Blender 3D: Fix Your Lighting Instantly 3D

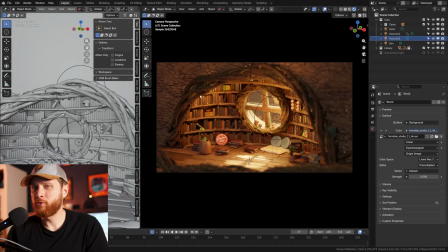0:00 Hi, Southern Shotty here. Today we're going to be going through some of the most common mistakes people make in lighting and how to fix them.
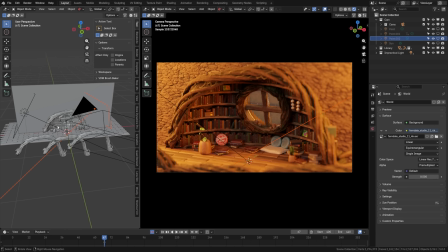0:06 Let's dive in. Now, one thing you can do to add a lot of realism to your scenes is to consider where your light sources are coming from.
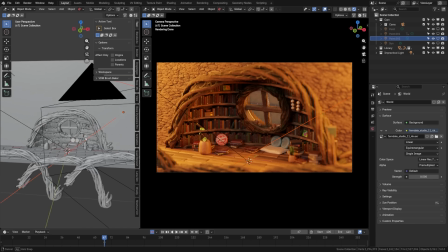0:12 So here we have a very typical example of a 3D scene where we just have some area lights to kind of fill our scene with some warm light.
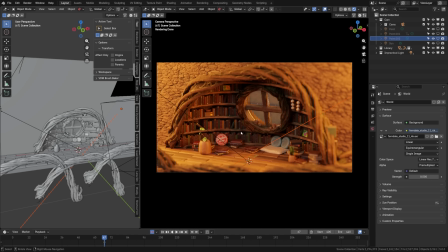0:19 However, this isn't generating realistic lighting, which is why you need to consider practical lights. Now, a practical light is any light in your scene that would emit light if it existed there in real life. This can be things like sun, a lamp, or a candle. So let's turn off these area lights and look at what the scene looks like if we light it up with a practical light.
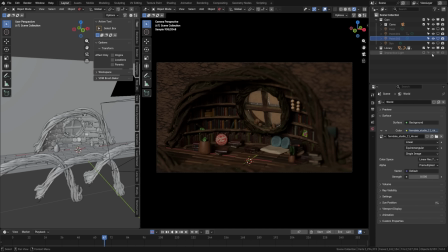0:38 First of all, we have a window here, so it'd be nice to have some sunlight coming through.
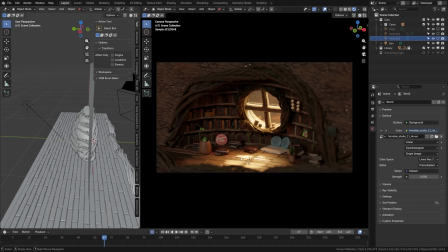0:42 So you can see there I have a sun lamp coming through, and already that's generating a lot more realism in our scene.
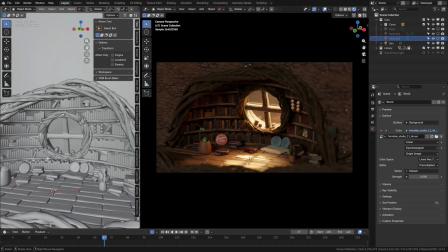0:48 But then I have to think about if this character had lights in the scene, where would they be? They'd most likely be tucked up here in the corner along the ceiling. So if I go, you can see that now we're getting realistic lighting spilling down from here, lighting spilling down from here. And you can see how we can go from a scene like this to this just by thinking
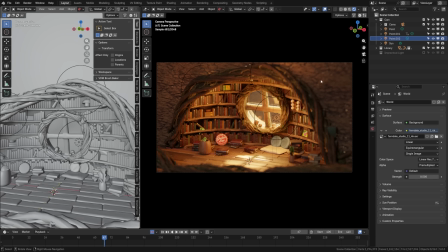1:06 about where we're placing our light sources and how they relate to the environment itself.
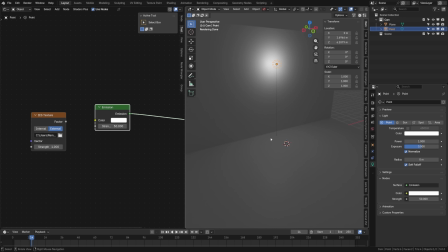1:10 Now, on the topic of practical lights, the thing with 3D lights is that they're just perfect light sources, but in the real world, that doesn't exist. Let's take a look at this point lamp here. You can see that it is just generating a perfect fall off of light from every direction.
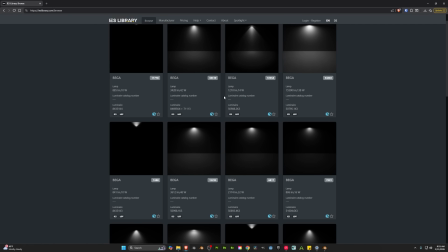1:25 However, we can actually download things like these IES textures, which give us real lamp light bulb fall offs that we can use in our scenes.
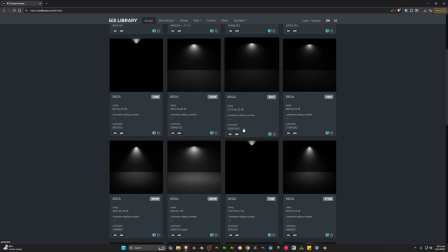1:33 Now, typically, these are used more for architectural renderings to get realism, but they're also great for creative scenes as well to mix in a bit more interesting lighting and realistic fall off.
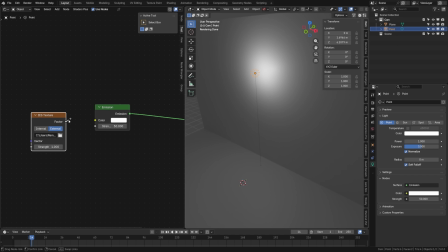1:43 You can download these for free, and then if I plug this here into an IES texture, I can load that download file here,
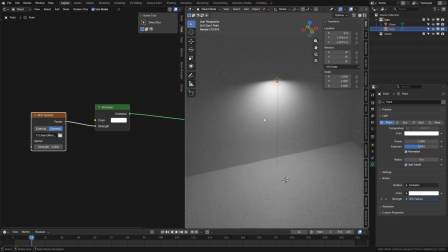1:50 take that factor, plug it into my strength, and you can see how now I'm immediately getting a realistic lamp fall off,
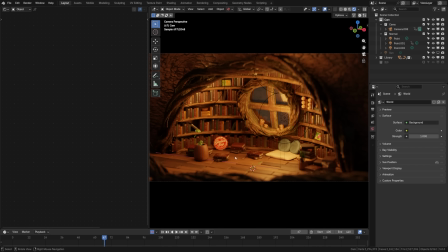1:57 which just adds a lot more interest and realism to the lighting in our scenes. And if we go back to this scene here, you can see the normal lights versus the IES lights,
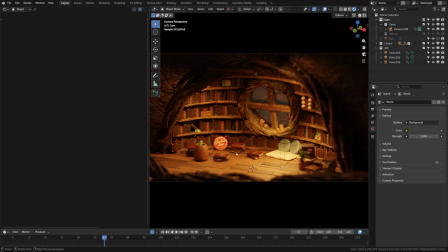2:05 which have a more natural fall off, just adding a little bit more texture to the lighting in your scene.
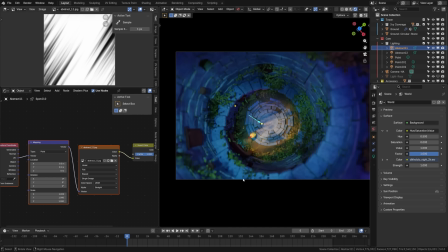2:10 Now you should look into using textures on your lights and scenes. Here I have a scene where we're looking down at a tower and I wanted to create some interest with the light coming in. Here you can see that I've used a lighting texture here on my light that is splashing it in this interesting manner.
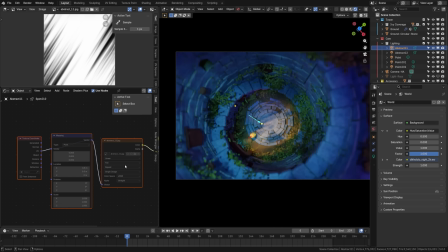2:24 And just to show you how powerful that is, let me go ahead and remove that texture there. See how flat and boring this lighting is? And by bringing it back, we get an interesting light cascading in that feels almost like it's coming through the window covered on ivy. Now, adding textures to lights used to be a bit more complicated in Blender, but they've made it easier.
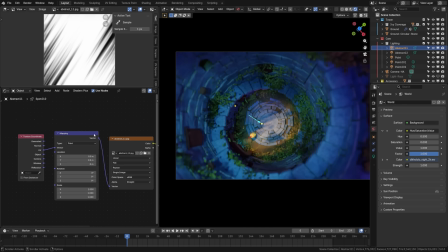2:41 Here we have a spotlight, and if I open the shader menu and click Use Nodes, I will get the ability to add nodes to my light. And all you need to do is import an image texture with a mapping node, set X and Y to 0.5.5, plug in the UV, and then you could just plug that directly into the strength.
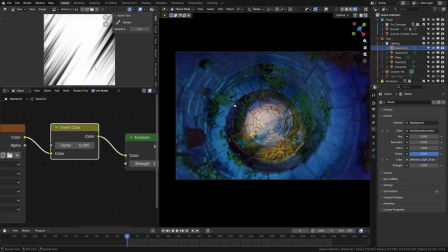2:56 You'll notice here I have an extra node here because I wanted to invert this color so that I got more shadows.
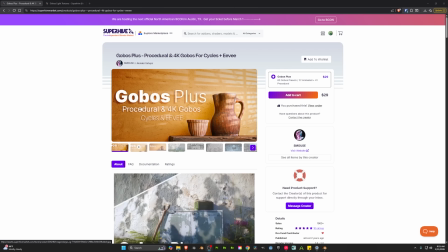3:02 Now I used two asset packs from Superhive called Gobos Plus and Gobo Light Texture.
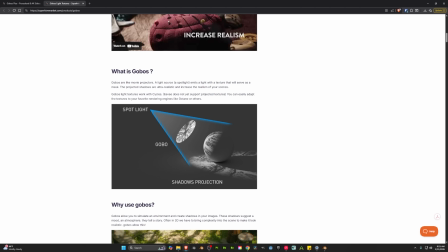3:07 And these just provide you with a bunch of assets already preset up that you can drag and drop into your scene.
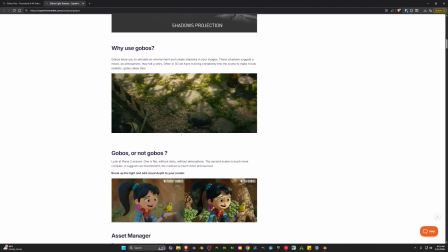3:12 It just helps save a lot of time and it has some really great animated textures.
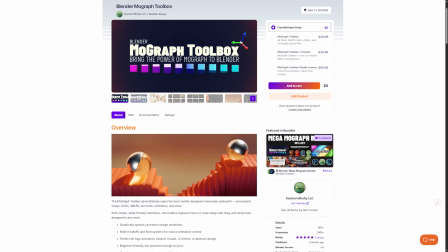3:16 I just wanted to take a minute and say if you want to help support the channel, check out some of our products on Superhive, 25% off.
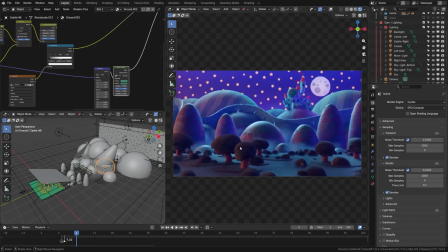3:21 Well, let's get back to the video. Now, just as important in adding lights to your scene is also removing light. Take a look at the light blocker I have here in my scene to darken the front. You can see how it's blasting light all around here, creating a hotspot. So in this scene, what I wanted to do is create a focus here on the background.
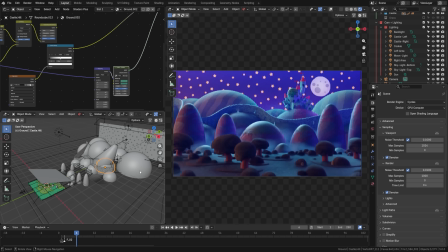3:40 The foreground elements are really just there to add kind of depth and build out the environment. So what I did is I have all of my lights in my scene, but I've also created what is called a card.
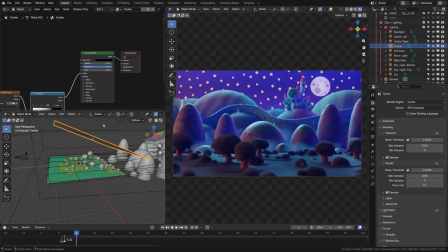3:50 And you can see here that this is just a large plane with a black color on it and the roughness turned all the way up. And by moving this around into my scene, I can control how much of that light is appearing there in the foreground. So we still have some light spilling in here, but by darkening it, we can maintain the focus where we want in the scene.